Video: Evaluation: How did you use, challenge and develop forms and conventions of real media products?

In my trailer, I use conventional methods of getting the narrative across to my audience. My trailer begins with a sense of equilibrium that is disrupted by an attack on one of the characters.
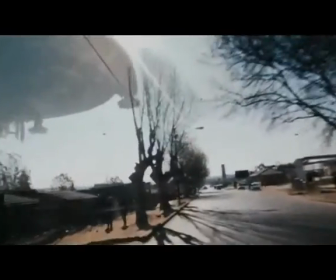[0:08]
This is typical of Todorov's equilibrium and is something that is conventional of one of the trailers that I analysed in the pre-production stage.
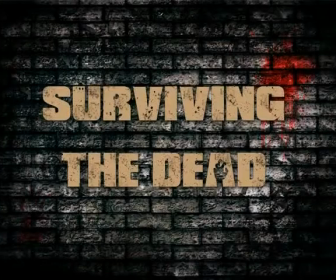[0:15]
Through particular shot types and mise-en-scène, enigmas were created.
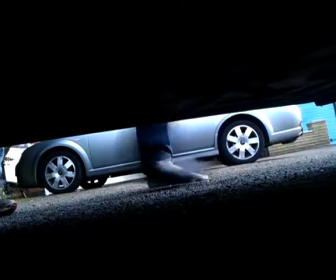[0:19]
For example, by mimicking the actions of the characters through this point-of-view shot taken from underneath this car, this suggests that the character is hiding from something.
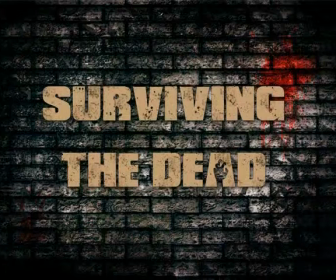[0:27]
The audience begins to question why they're hiding and how they got there. This is a feature of a conventional trailer that I use to portray a mystery to draw the audience into the narrative of the trailer.
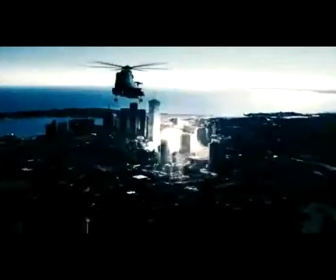[0:35]
Conventionally, teaser trailers develop enigma and disequilibrium and leave resolution, and I followed this convention.
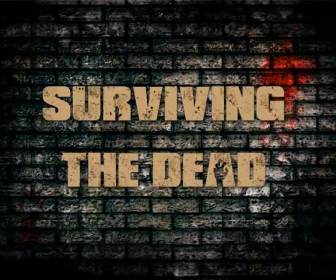[0:41]
I used and developed horror iconography through the use of mise-en-scène.
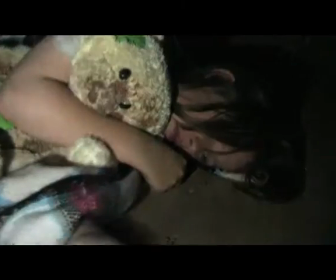[0:45]
Throughout my trailer, I made sure that the child was consistently seen with the ripped and bloody teddy bear, to symbolise the post-apocalyptic theme that I was attempting to portray.
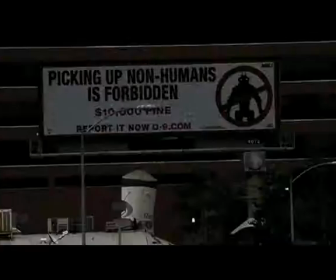[0:53]
I was inspired by District 9's theatrical trailer and how the institution decided to use the motif of signs to emphasise a particular area within the narrative.
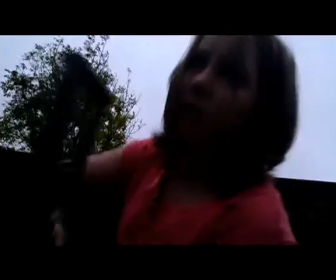[1:01]
I used asynchronous sound within my trailer to create a narrative effect that creates enigma.
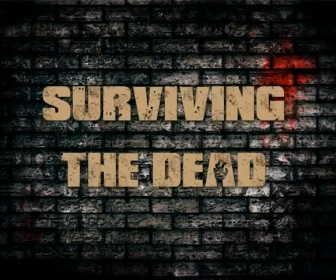[1:06]
This suggests what's happening within the narrative without visually showing the viewer, which is effective within teaser trailers.
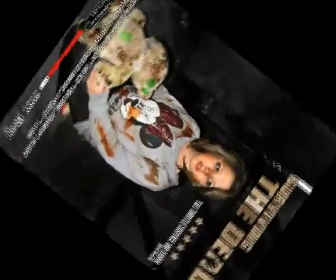[1:12]
The poster remains fairly conventional in terms of the narrative. For example, I applied Bart's theory of enigma codes to my product.
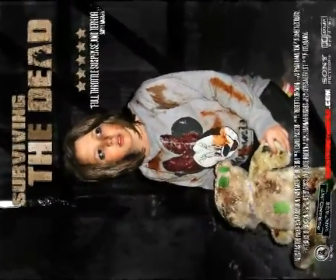[1:19]
This character appears covered in blood, with ruined makeup and a dismantled teddy bear.
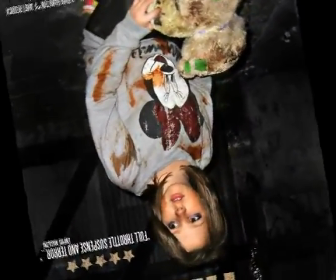[1:24]
This creates an enigma as how this character came to the state is secluded from the audience.
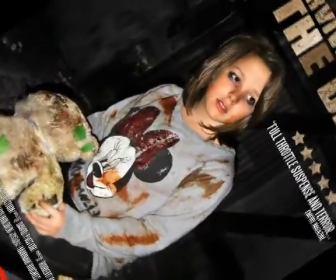[1:28]
Also, by having the character appear in this way connotes signs of a violent battle, which represents the narrative of the film.
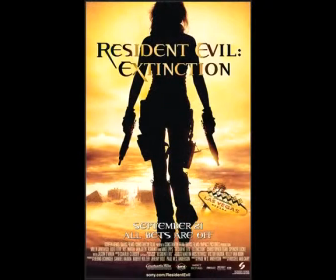[1:35]
Throughout the posters that I analysed for my textual analysis, I saw that a significant amount of the narrative is conveyed through the location in the background of the image.
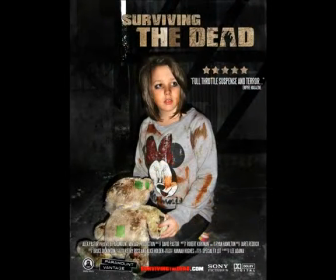[1:43]
This is something that I wanted to portray within my image. Although it's fairly dark, the background of the image appears eroded and run down. I wanted the backdrop of the image to be surrounded by negative connotations, because I thought this would convey the narrative of my film more effectively.
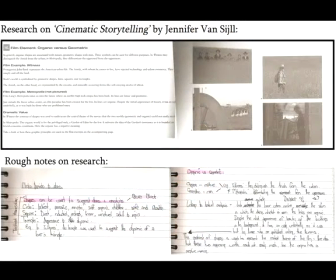[1:57]
The research I did on shapes can be used to connote specific meanings that can be applied to my product here.
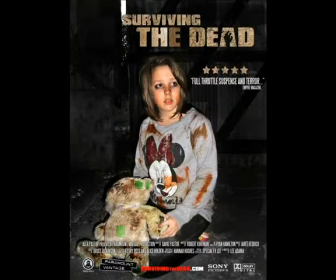[2:02]
For this product, I conformed to these conventional features as I thought it would effectively convey the narrative of my product.
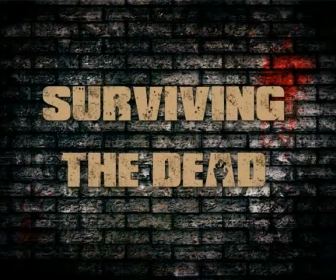[2:08]
Through using conventional methods, the audience is able to establish the genre of my media product.
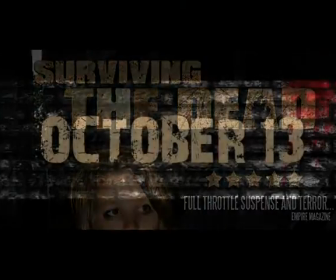[2:12]
For example, iconography is used throughout the trailer to symbolise features of a particular genre.
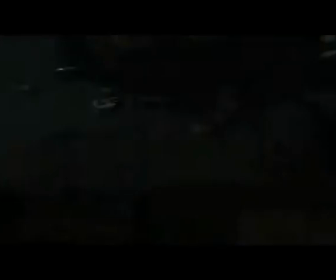[2:17]
By analysing the trailers of District 9 and the Blair Witch Project,
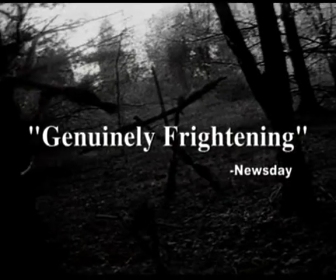[2:20]
I noticed that handheld camera movements and a record symbol at the top right of the frame connotes the documentary genre.
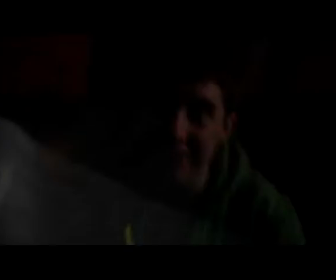[2:27]
So I applied this to several shots on my trailer.
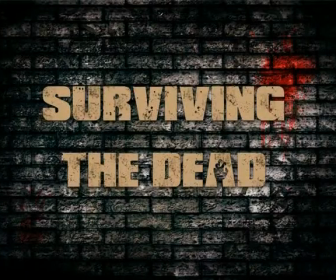[2:29]
I used conventions of existing media products by replicating certain shot types and mise-en-scène to convey the horror genre.
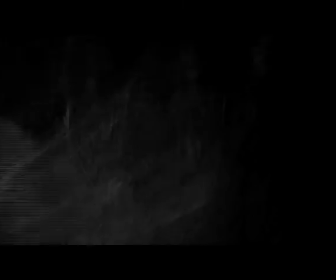[2:36]
I replicated this shot from the Blair Witch Project's trailer by shooting the scene in a pitch-black forest, solely lighted by the use of an on-camera light source.
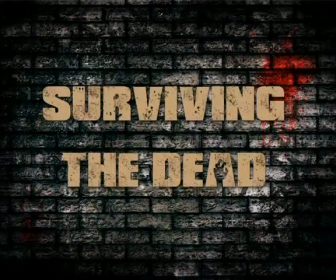[2:45]
By basing certain parts of my trailer on existing media products, I conformed to particular conventions of conveying a genre. I based many of the zombie sound effects on those of the Resident Evil Extinction trailer. This shows how I conform to conventions of real media products by using sound effects to portray the science fiction genre.
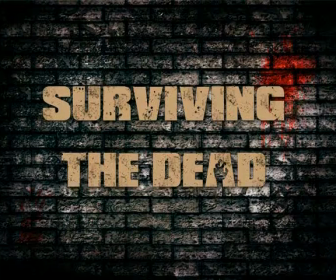[3:01]
Although, I challenged conventions by creating a hybrid mockumentary genre. I did this by basing the narrative and many of my shot types on those that I saw in the 3 trailers that I analysed during pre-production.
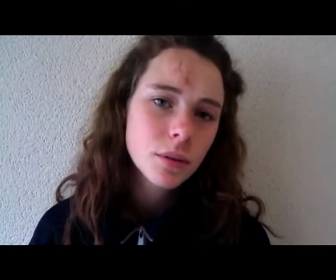[3:13]
For example, I used video diary shot types to display a sense of realism within my narrative,
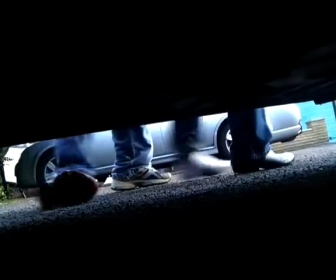[3:18]
connoting the documentary genre in conjunction with shots including science fiction creatures,
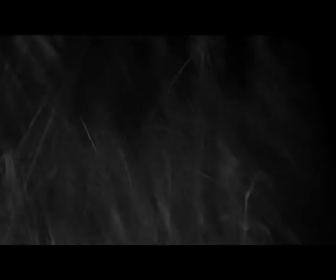[3:23]
displaying the science fiction genre, as well as displaying stereotypically generic horror scenes.
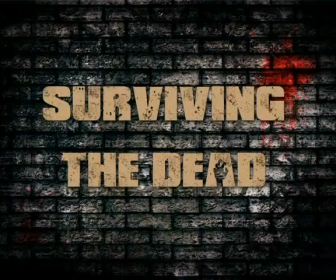[3:28]
I created the trailer in this way because I thought I could bring elements of all 3 products into my media product effectively.
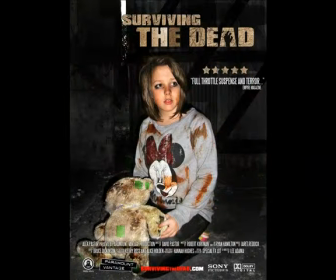[3:35]
Within my poster, I used conventional methods of portraying the genre of my film. For example, by having the subject smeared in blood stereotypically represents the horror genre. I chose this particular costume because it remains a conventional feature of this particular genre.
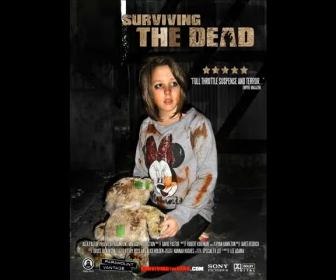[3:50]
I edited the background of the primary image of the poster to make it look like the picture was taken in the dark.
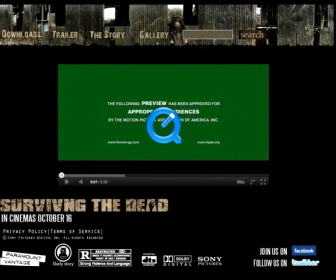[3:56]
The image on my web page portrays a melancholy and morbid atmosphere. These are all conventions of conveying the horror genre. Through iconography, the audience identifies with the genre of the film.